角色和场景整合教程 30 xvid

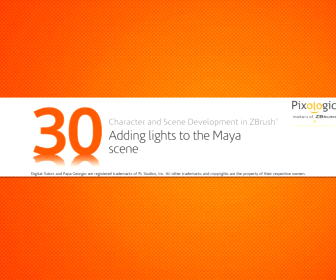Okay, so now that we have our geometry imported into the Miocene, we can now begin the process of setting up lights.
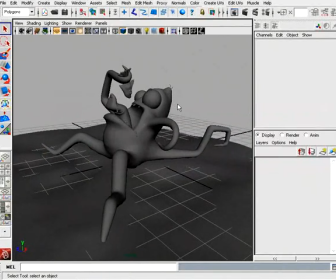Alright so for this final rendered image, what I want to try to do is kind of have the camera framed up roughly like we have right now. Now I want to start to get some good illumination on this front side of his geometry, as well as some nice backlighting. And then we also kind of want to start to get a little bit of kind of fill illumination right in this area.
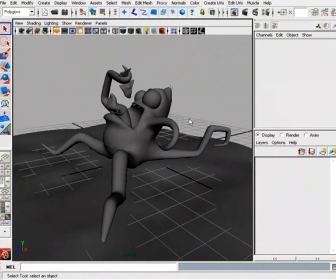So, for this, we could really start with just a very simple three-point light setup. And this is really kind of a good starting point for really any kind of lighting setup or any kind of character lighting setup.
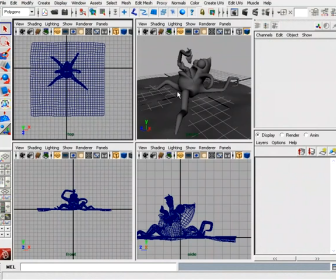So, to start this, let's begin with setting up my key light, my primary light.
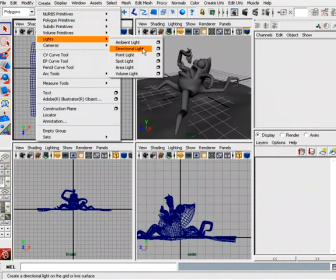So, for this, let's just go to Create, Light. And a good light for our primary or our key light would be a directional light.
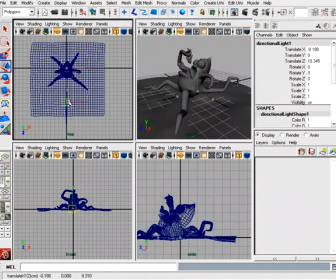Alright, so here it is here.
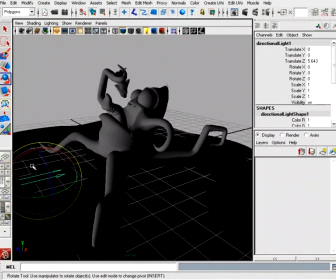Now if I press 7 on my keyboard, you will see that this directional light really does not rely on being at any kind of a location.
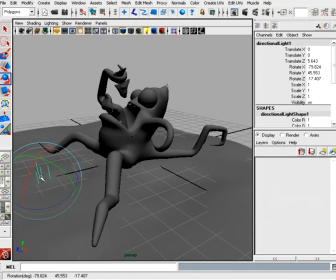So this directional light really does not emit light from one particular source.
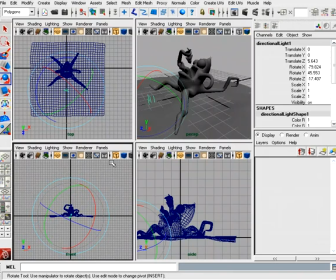Instead, it tries to simulate lights that come from infinity across into our scene.
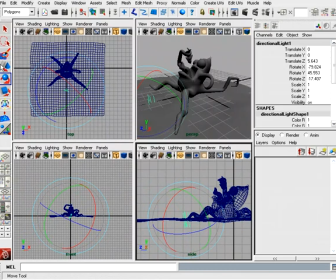So it really kind of acts like a directional light, or just sort of a sunlight. light.
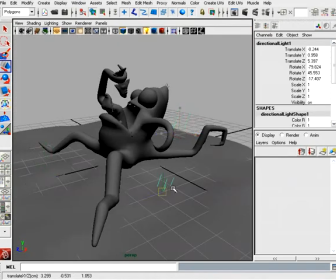And you'll see that even if I pick up this light and move it, it has no effect whatsoever on the lighting of our scene.
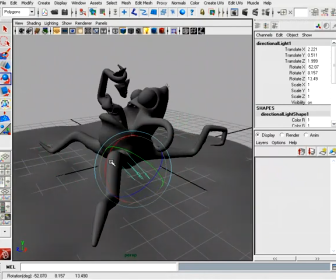Really the only thing that affects the light is its rotation. All right.
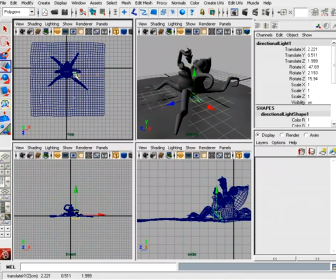So with that in mind, we really don't necessarily need to take this light and pick it up and reposition it.
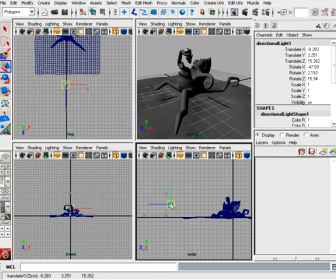But I still kind of find it useful to take this light and sort of roughly position it kind of where I want it because it does kind of help me to visually see roughly kind of where that light is and where it should be coming from. So I kind of like to use it just as a strict visual reference for myself.
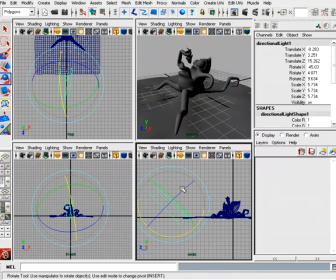So let's start with sort of a direct light in here. There we go. So that will give us sort of a sunlight sort of a feel. So we can kind of start to get some light coming from this direction.
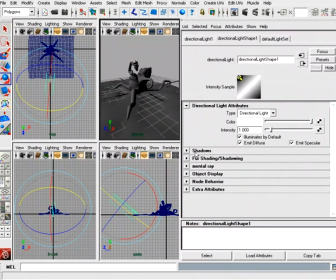Now let's also go into this light and we'll make sure that we do have shadows enabled although we will actually be able to see the shadows just yet
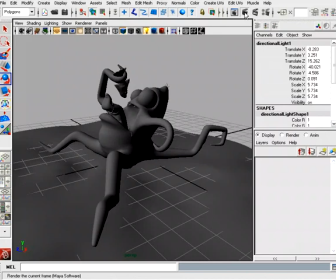you'll see that if I actually were to simply hit render right now at this point that we can actually see the light but we don't
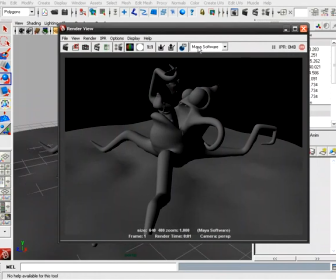have any shadows so what we want to do is switch the renderer from Maya software to metal ray
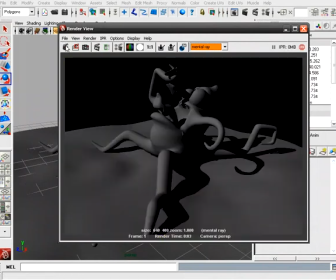rights will be using metal rays are render from this point there we go and now we can start see some shadows coming from this directional light right and And that's exactly what we want.
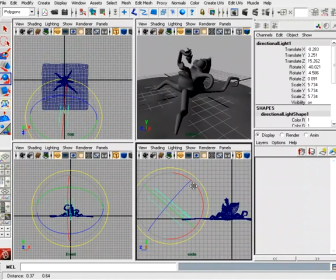So let's now start to fill this in by adding some of our secondary lights. So let's go to create lights. And for this, I find a point light is kind of a good light to use for your back light and your fill light.
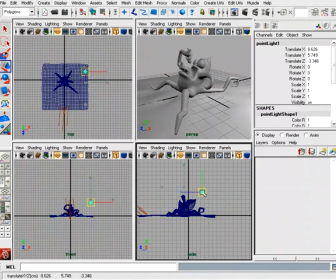There we go. So this will be, again, kind of our fill light. So we'll kind of bring this back. There we go. And just start to get a little bit of lighting that happens back in here. But we need to at any time start to tweak this light.
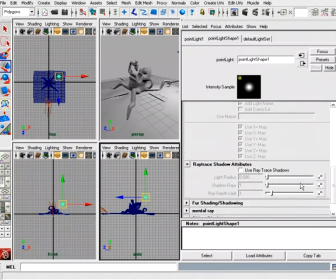We can do that very easily. But for now, we'll just kind of focus on rough placement. Again, for this one, we'll use ray trace shadows, so we can start to get some nice shadowing effects in here.
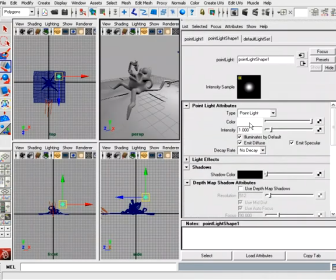And we'll also start to give this light maybe a little bit of coloration, just to sort of set it apart from some of these other lights.
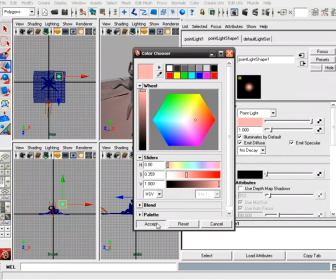So we can start with something a little bit on the red side. There we go.
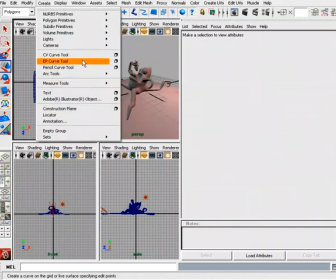Now let's start to add our backlight into this. Again, a good light for the backlight would be something like a spotlight or a point light.
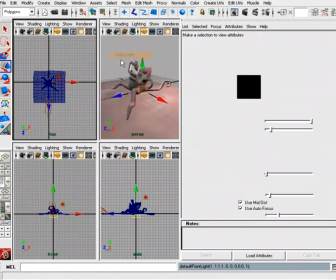in our case we use the point light there
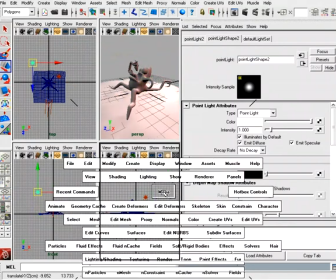we go so this one will try to pull fairly far back behind all
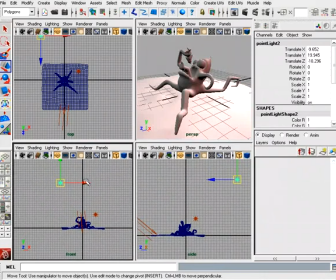right and we'll take a look at this from the opposite side and again just kind of see how this looks
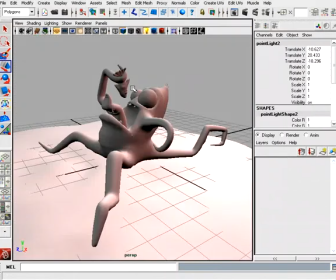we can sort of see how this is going to look here in our perspective
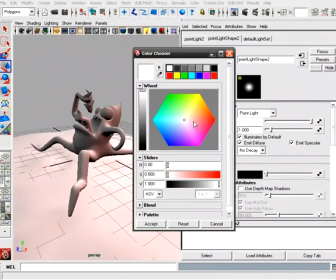view again for this light will start to give it a little bit of variation in the color maybe
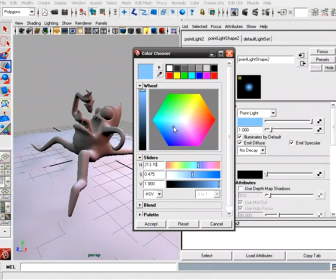something a little bit more the blue side again just kind of give a little bit more drama to this scene.
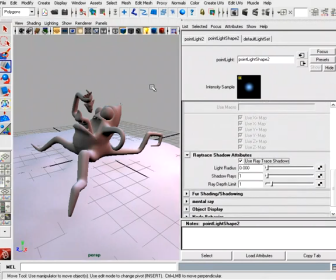Start to add a little bit of variation in this light as well. It will also make sure that this light has some ray traced shadows.
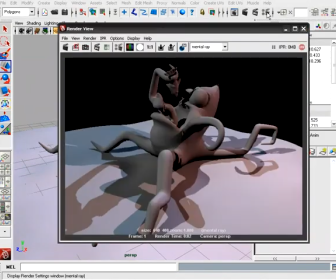All right, so let's see what we have so far. All right, so once we render this out, this is roughly what we get.
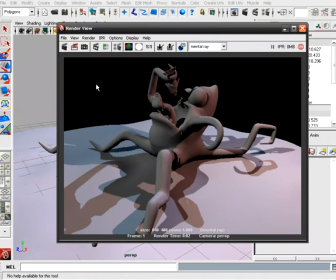So you can see now that we do have our primary light, again, that's kind of sort of coming in from this front area, just a little bit of back light that's being provided by this blue light and just this fairly soft fill light that's coming in here. Now, as far as the shadows go, you You can see that these shadows do look very, very rough as far as them all being very, very sharp.
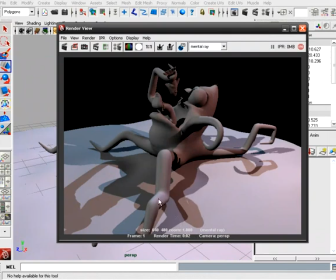Now we can start to come in and soften these out, but doing so we'll start to add quite a bit of render time. So before we start to focus too much on the shadows, what we want to do is really start to focus on the materials themselves. And then once we have the materials in place, then we can start to come in and tweak things like the shadows.
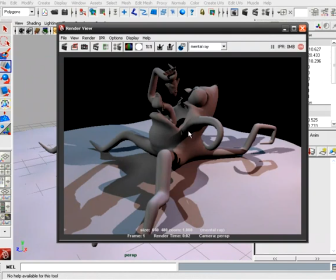Again, just to keep our render time as fast as possible in these early stages where we're going to have to make quite a few adjustments. Now one thing that we can do as far as starting to now add just a little bit more visual quality to this is we can start to come in and now add some final gather, all right?
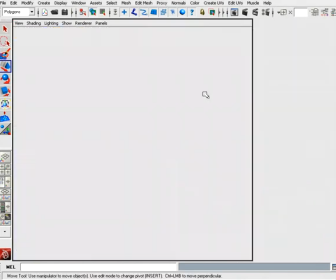So in order to do this, we first need to make sure that we do have some kind of an environment set up so that way we can actually have something to bounce these final gather rays around.
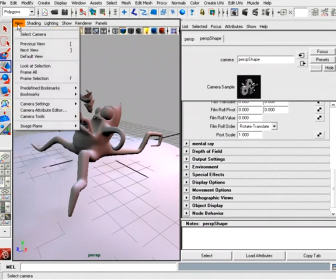So a quick and easy way to do this is to just simply go to your camera. so just go to view select camera and now let's take a look inside the environment
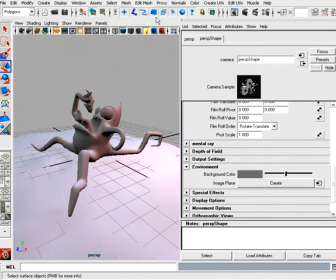and let's start to give this some sort of a background color so sort of a 50% gray should work
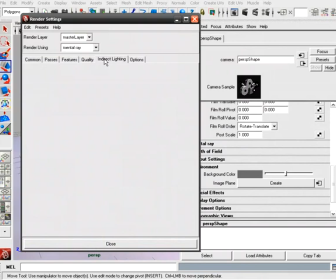and let's go over to indirect lighting in metal ray you should find this if you're using Maya 2009 or higher
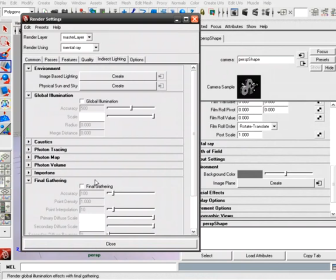and inside the indirect lighting we can now enable final gather
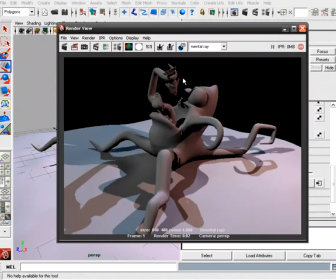alright so just to kind of visually see the difference here's what we had before.
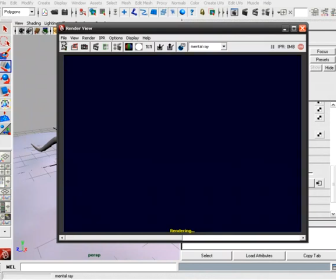If we want, we can save that for comparison and now see what we have after adding final gather.
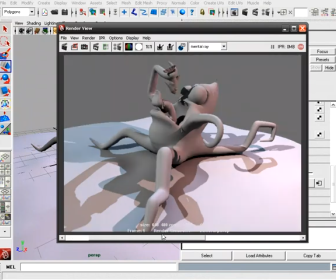All right, excellent. And you can now start to see how that can start to add the effect of a little bit of secondary illumination here, just sort of some additional lighting that can kind of help fill in some of these dark spots. So this is kind of a good starting point as far as the overall lighting goes.
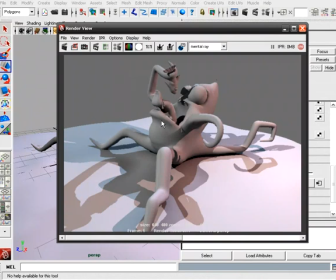What this will now start to give us the opportunity to do now is start to apply things like subsurface scattering, and we can start to, if necessary, kind of come in and start to tweak the light positioning, tweak the light colors, intensities, and again, all trying to keep our renders as fast as possible while we're doing these very, very heavy modifications.
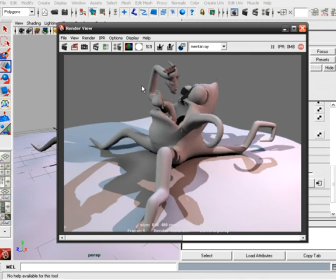So this will be a good point to stop, and in the next lesson, we'll start to begin the process of applying materials to some of these different areas of our scene.